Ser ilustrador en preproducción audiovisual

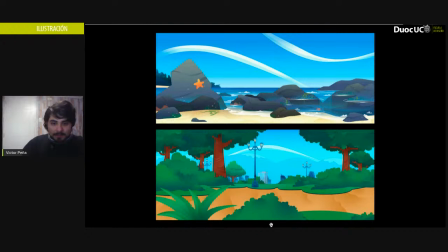[28:58]
Por ejemplo, acá en el fondo que ven abajo, eso es de las primeras 2 temporadas en la plaza. Claro, se puede ver que las formas son súper redondas, no hay texturas, solamente degradados,
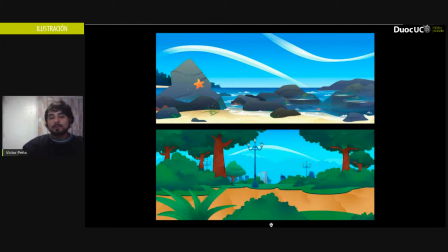[29:15]
los colores son un poco saturados, el cielo es muy chillón. Las nubes tienen esta, son como ondas. Así que intenté traspasar eso a una playa. Por ejemplo, los árboles tienen como unas líneas que los rodean y esas líneas ahora rodean las rocas.
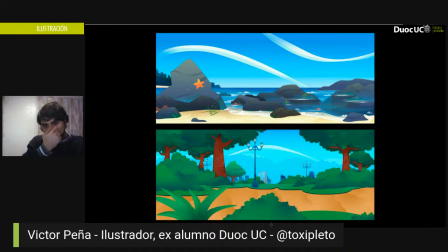[29:35]
Entonces siento que pertenecen como al mismo universo. Las nubes también las traspasé, los colores saturados, el cómo se trata la tierra, etc. Entonces, claro, esta fue mi propuesta. Y se cambiaron varias cosas.
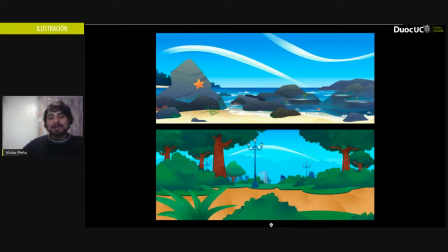[29:51]
Las nubes se desecharon, ahora son unas nubes redondas. Pero claro, son cosas que no puedo mostrar porque me podrían denunciar. Porque es parte de la producción, esto es preproducción.
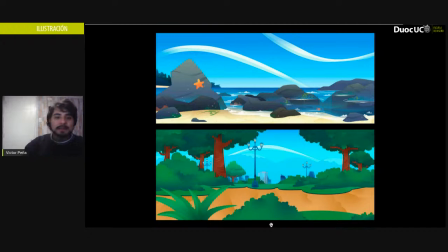[30:06]
Es muy normal que en preproducción uno proponga algo y que eso vaya cambiando y que al final el producto sea muy distinto. Tengo más ejemplos de eso adelante para que conversemos de todos los cambios que puede pasar en diseños para llegar al producto final.
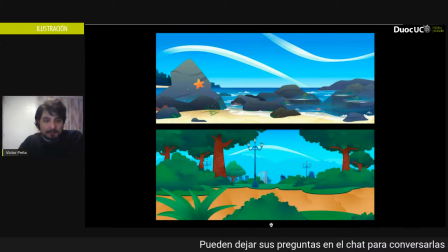[30:24]
Pero es súper normal y de hecho se espera que sea así, se espera que se cambie. Porque bueno, para eso está la preproducción, para decidir si te gusta o no. Para saber si uno va bien encaminado a lo que uno quiere.
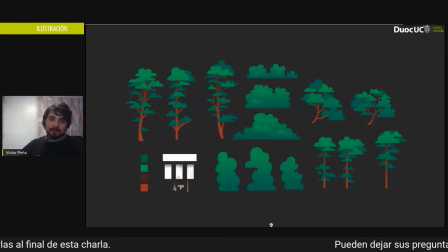[30:38]
Esto, por ejemplo, eran árboles que había diseñado para la tercera temporada. Como esto pasa en la playa, no hay árboles. Entonces, habrían árboles como muy al fondo, muy de lejos, cuando se mire hacia la tierra, no hacia la costa.
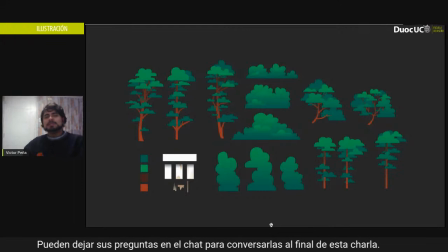[30:54]
Entonces, yo diseñé estos árboles con eso en mente, de que se verían desde muy lejos y claro, no, por eso no tienen mucho detalle. Por eso son formas más o menos simples, de lejos se ve como una masa más que árboles. Y claro, también fueron diseños que al principio funcionaron, pero después se desecharon.
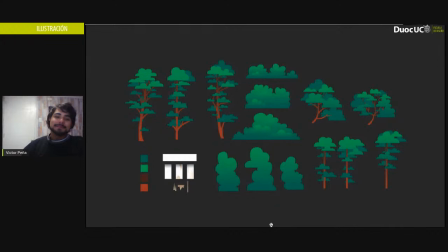[31:13]
Así que ahora hay otro tipo de árboles que tampoco puedo mostrar, pero estos son los primeros. Vale. Así como tengo muchos árboles, también tengo, por ejemplo, muchas piedras, muchos props. Los props son elementos
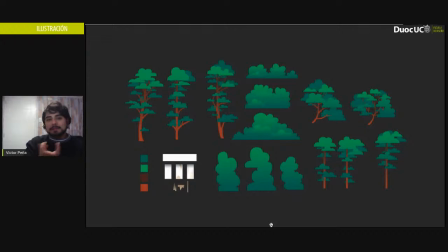[31:31]
que no están completamente animados, pero son parte de la animación. Por ejemplo, no sé, si un personaje toma su celular sería un prop, ¿vale? Entonces yo lo dibujo y ellos solamente lo mueven, no tienen que animarlo.
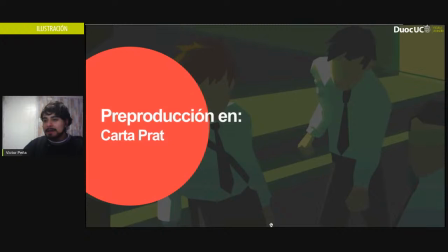[31:52]
Esto es Carta Pratt. Carta Pratt es un cómic de Pablo Monreal que se está trabajando en una serie.
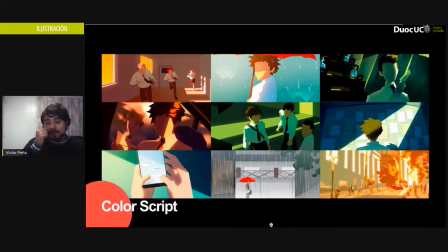[32:01]
Así que este es lo que yo hice aquí fue un color script, lo mismo que Mampato, para el teaser, ¿vale? Entonces, por ejemplo, podemos ver también hay mucha intencionalidad en los colores y aquí hay un poco más de libertad porque,
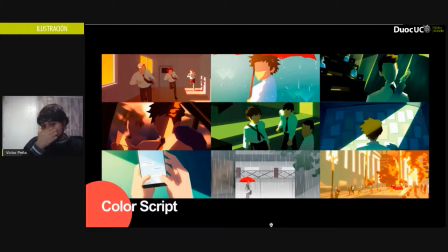[32:18]
por ejemplo, en Mampato teníamos que ver mucho los cómics, pero acá no había un cómic bueno, claro, había un cómic, pero no tenía colores, así que era como más un poquito más libre, ¿vale?
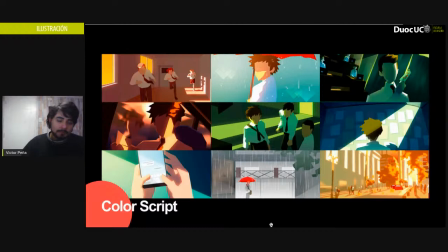[32:33]
Entonces, yo aquí específicamente usé mucho la luz para hacer énfasis en cosas, por ejemplo, la luz en el panel que está más bajito, donde está el tipo de espalda, la luz la usé para acentuar cosas que hay en la pared, ¿vale?
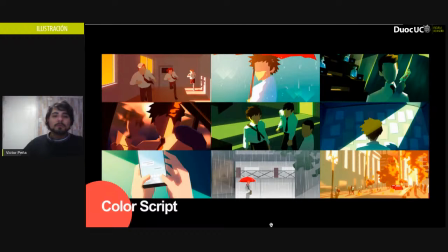[32:54]
En donde está tomando el teléfono, la luz como que pasa por el teléfono, como para darle como un poco más de interés, de hacerlo más interesante.